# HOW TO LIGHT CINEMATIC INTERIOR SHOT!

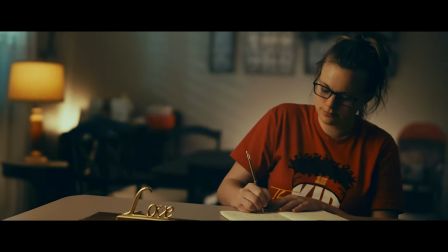0:00 what's up y'all it's your boy emmanuel um today y'all
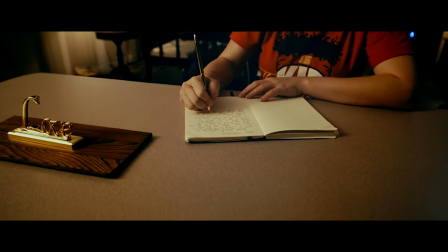0:05 ain't gonna be seeing my face this is more going to be like a podcast um voiceover
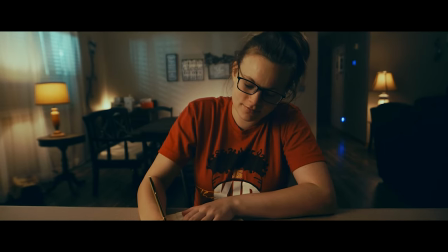0:10 kind of explaining how i lit um this particular clip
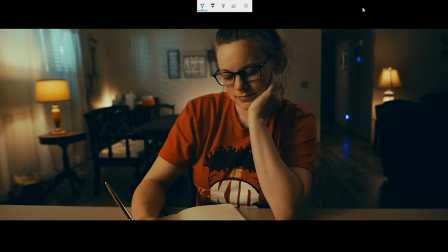0:15 like so it's going to be broken down into three parts so the first part i'm just going to touch a little bit on the pre-production process tell you guys a little bit about you know the gear that i use with camera and lens combo and a little bit about my in-camera settings
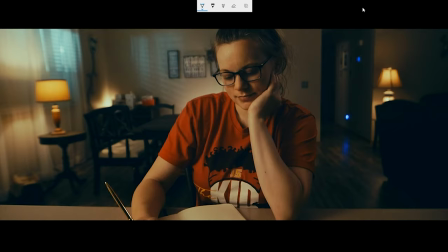0:34 then the second part of this i'll dive a little bit about how i lit these shots and i'll break down each section for you guys tell you guys what lights i use and all of that good stuff and the final part of this i'll touch a little bit on my post-production process
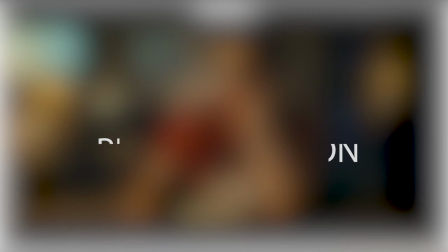0:52 so that's pretty much it let's just go ahead and get started but yeah so the first step and probably one of the most important aspect of any
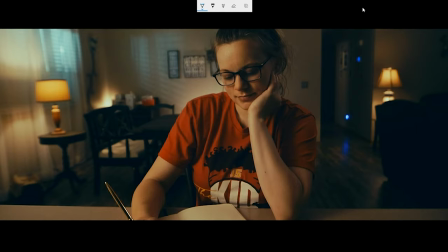1:01 shoot is your pre-production so I knew for the story this is a mom kind of like writing a poem about her two kids so I wanted this to be very moody warm ish feeling like
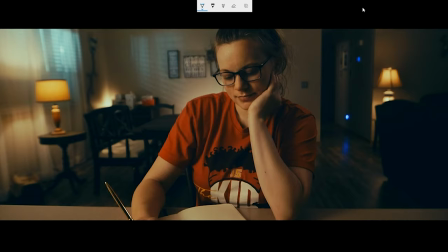1:15 this is her home let's talk about the camera that I used I use the only
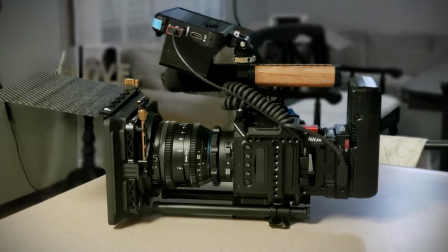1:21 cinema camera i have which is my z cam to s6 and then of course my trusted
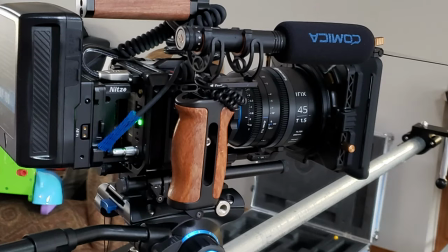1:26 irix um 15 mm and 45 mm lenses i love those lenses
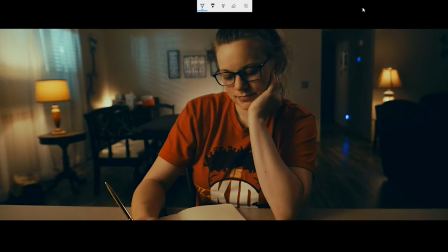1:32 in camera setting i'm actually going to um flash that right now um
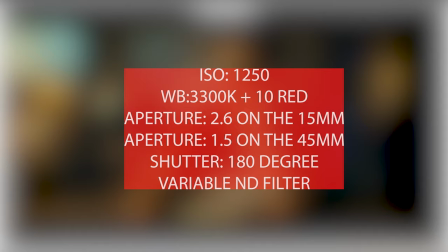1:37 i try personally as much as possible to get it as
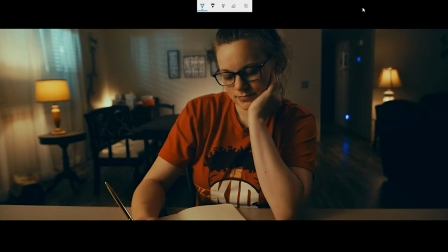1:42 correct or as close as possible in camera so um i'll go ahead
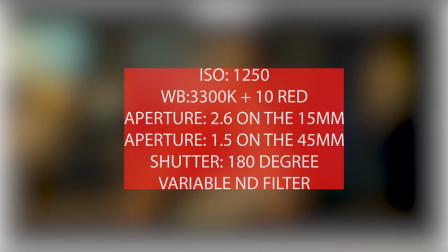1:47 and flash that one more time so you guys can kind of take a look at my in-camera
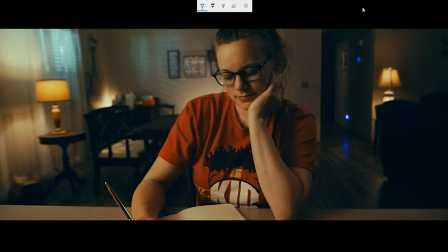1:52 setting all right y'all so that's the first part done so now let's get into the meat and potatoes of this the reason why you guys are here the
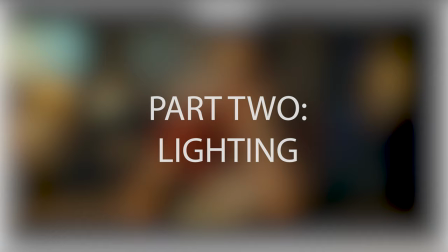2:01 lighting so um in order to really get a comprehensive breakdown
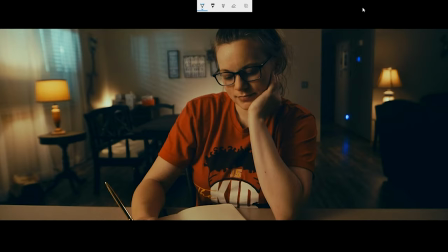2:06 of my lighting i'll break down each section for you guys so the first things we're going to start with um is right here now i wanted to emulate um moonlight the reason why i did that because i wanted to
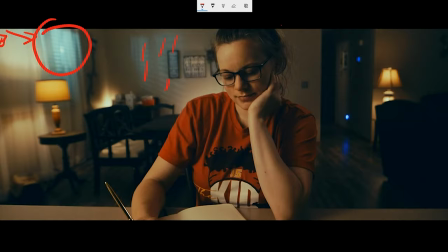2:21 add color contrast get this particular color obviously i'll show you guys so
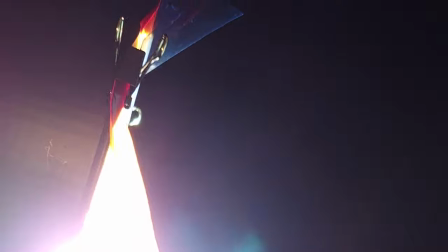2:26 here's the light outside pretty much i mixed a cto gel and a ctb gel
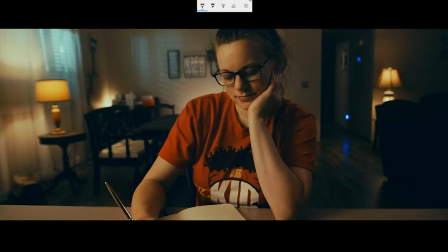2:32 all right y'all so now we're just going to touch on the um little accents of lighting that i put in this frame to help me add depth and visual interest obviously right here this is practical lamps so the next thing that i did was i noticed that right here if i um
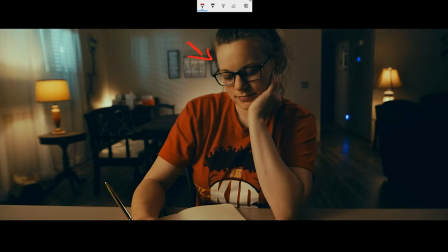2:51 behind her i didn't really have any visual interest that wall was
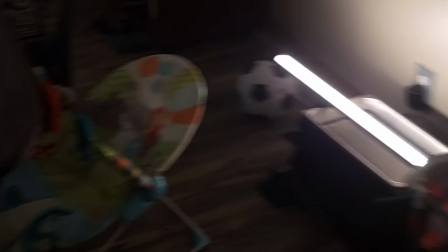2:56 just a bland gray wall so right here i had a pavo tube 30x
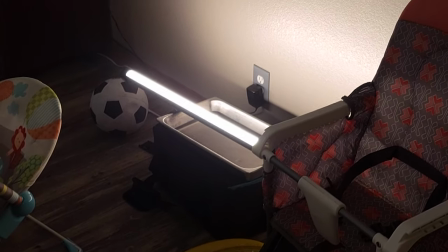3:01 um just below so that's what um so that tube as
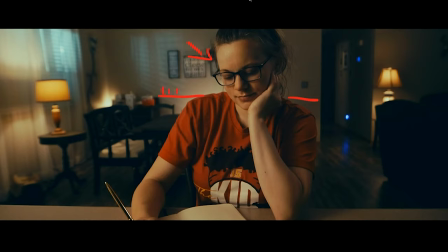3:06 you guys can see in the video is what is giving me that light and it was set to um 3200 kelvin at um i believe it was 25 maybe 25 or 30 percent um light intensity you guys see
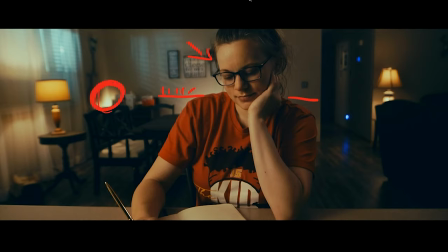3:22 that little streak of light just helps to separate that and actually define that i use my cheap led d i just set that um to the same intensity as this i believe also this is around 25 to 30. all right so then let's go to the next part um of this was so right here honestly for
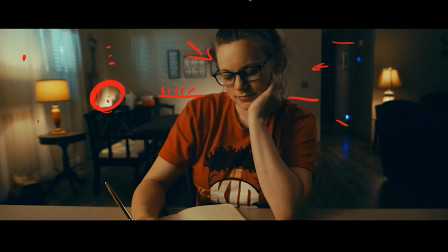3:42 this this isn't there was no special lighting because there's just a bathroom right behind this wall right here all i did was just turn on the light pretty much this is just a bathroom light with the door open and right here as you guys
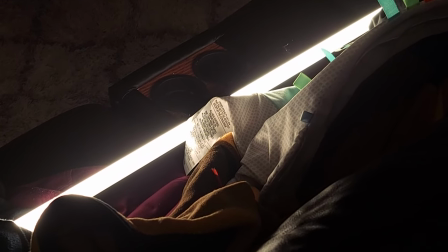3:55 are seeing in this video right here i had another pavo tube um 30x
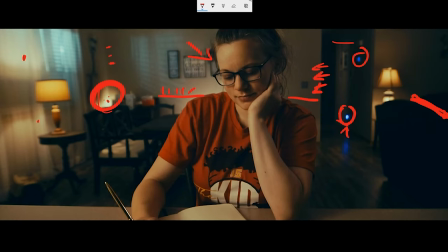4:00 i believe this one was set at 45 also this was set at 3200 kelvin so this right here was what helped me add
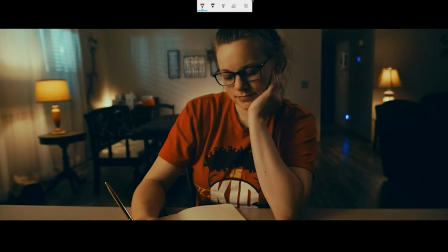4:08 room tone and so the other light that i had is right here i had another
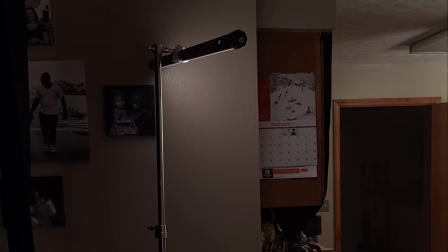4:14 pavo tube um 30x as my hair
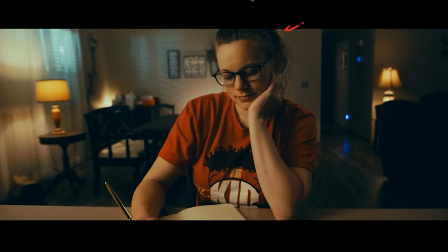4:20 light as you guys can see just this little kicker right here on her head just this little edge right this was set at um three percent so that's all the lights that i added in the background so now let's go ahead and talk about my key light
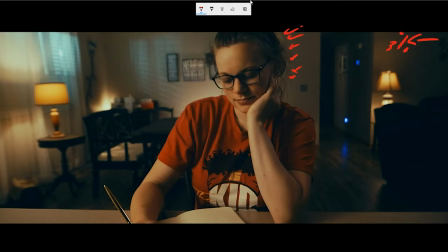4:37 all right y'all so for my key light i use a forza
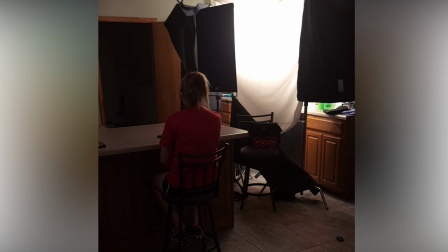4:42 500 and you guys have seen the videos and pictures right now on
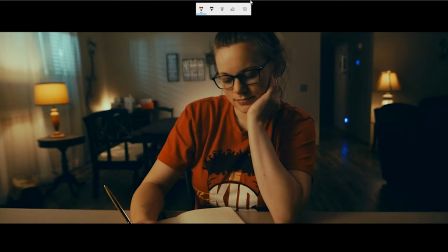4:47 how i um actually had that set up um so that is my key light is the forzer 500 so a couple important things um in
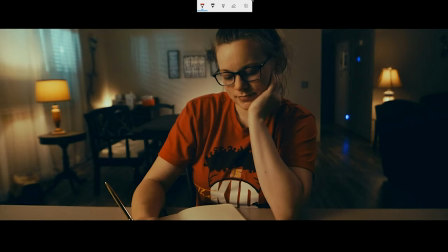4:58 regards to the placement of the light and why you know the lighting was actually placed exactly where it was so i did not want it to be too fronty i knew i wanted it to be slightly at a 40
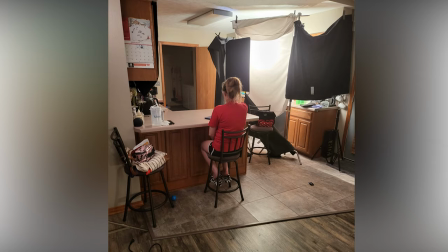5:15 30 to 45 degree angle almost on the force of 500 it was set
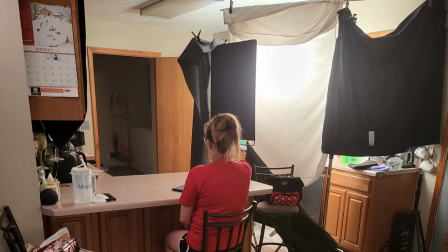5:21 at 40 i put a cts straw um and i folded that in
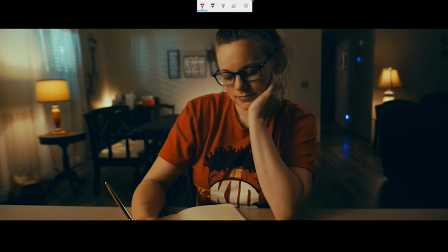5:26 half and then for my actual diffusion cloth as you guys can see um
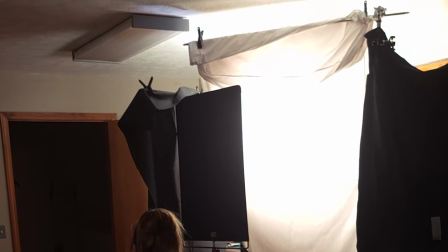5:32 on here um that is a bed sheet that my wife gave me and
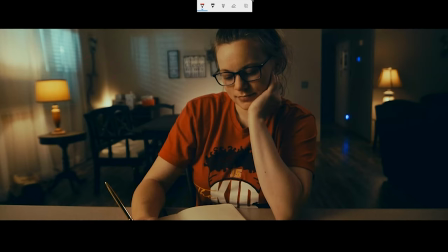5:37 so what i did for that is i just doubled that up because i knew even at 40 that forza 500 has enough kick
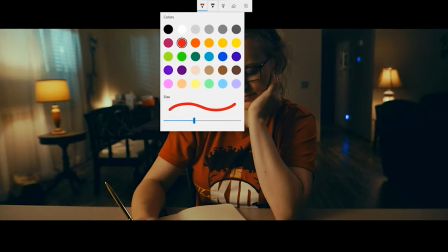5:47 and i just wanted this to be as soft as possible so i doubled that up and
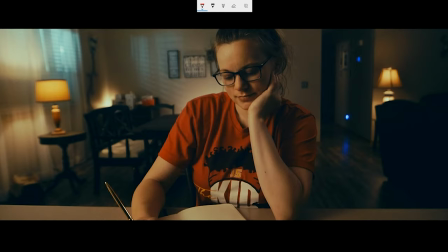5:51 even at 40 like it was still too bright one of the important things um as you guys have seen in the videos and pictures is being able to control
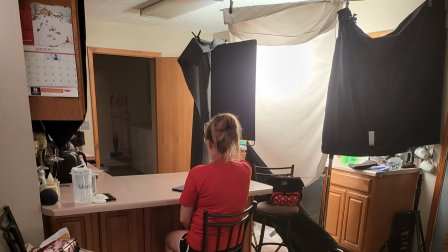6:02 and shape the spill just because the light is so bright i have black cloths everywhere
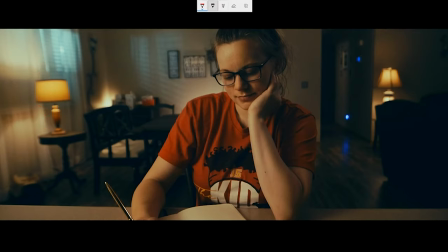6:08 i mean everywhere so i had my 4x8 neg um right here and then on the cabinets i also taped a 4x4 neg on there that's pretty much it on my key lighting um it's just you know just being able to have an overall vision and a plan
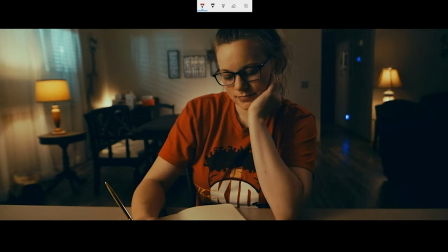6:27 was help was what helped me get this particular look all right y'all now that we've touched it on the lighting a little bit i'll just um give
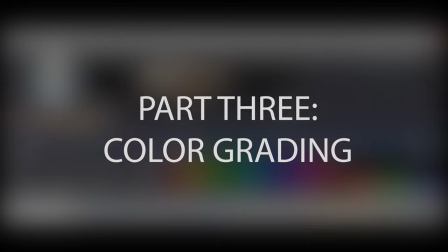6:36 you guys a brief rundown on my post um production workflow
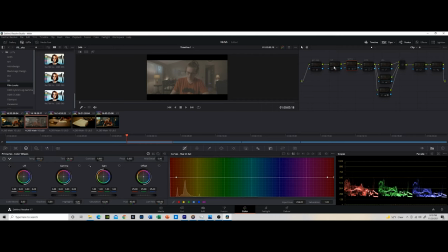6:40 so the first thing that i do is i add a film emulation lut so this one is the rec 709 kodak 2383 d55 and i got this technique from um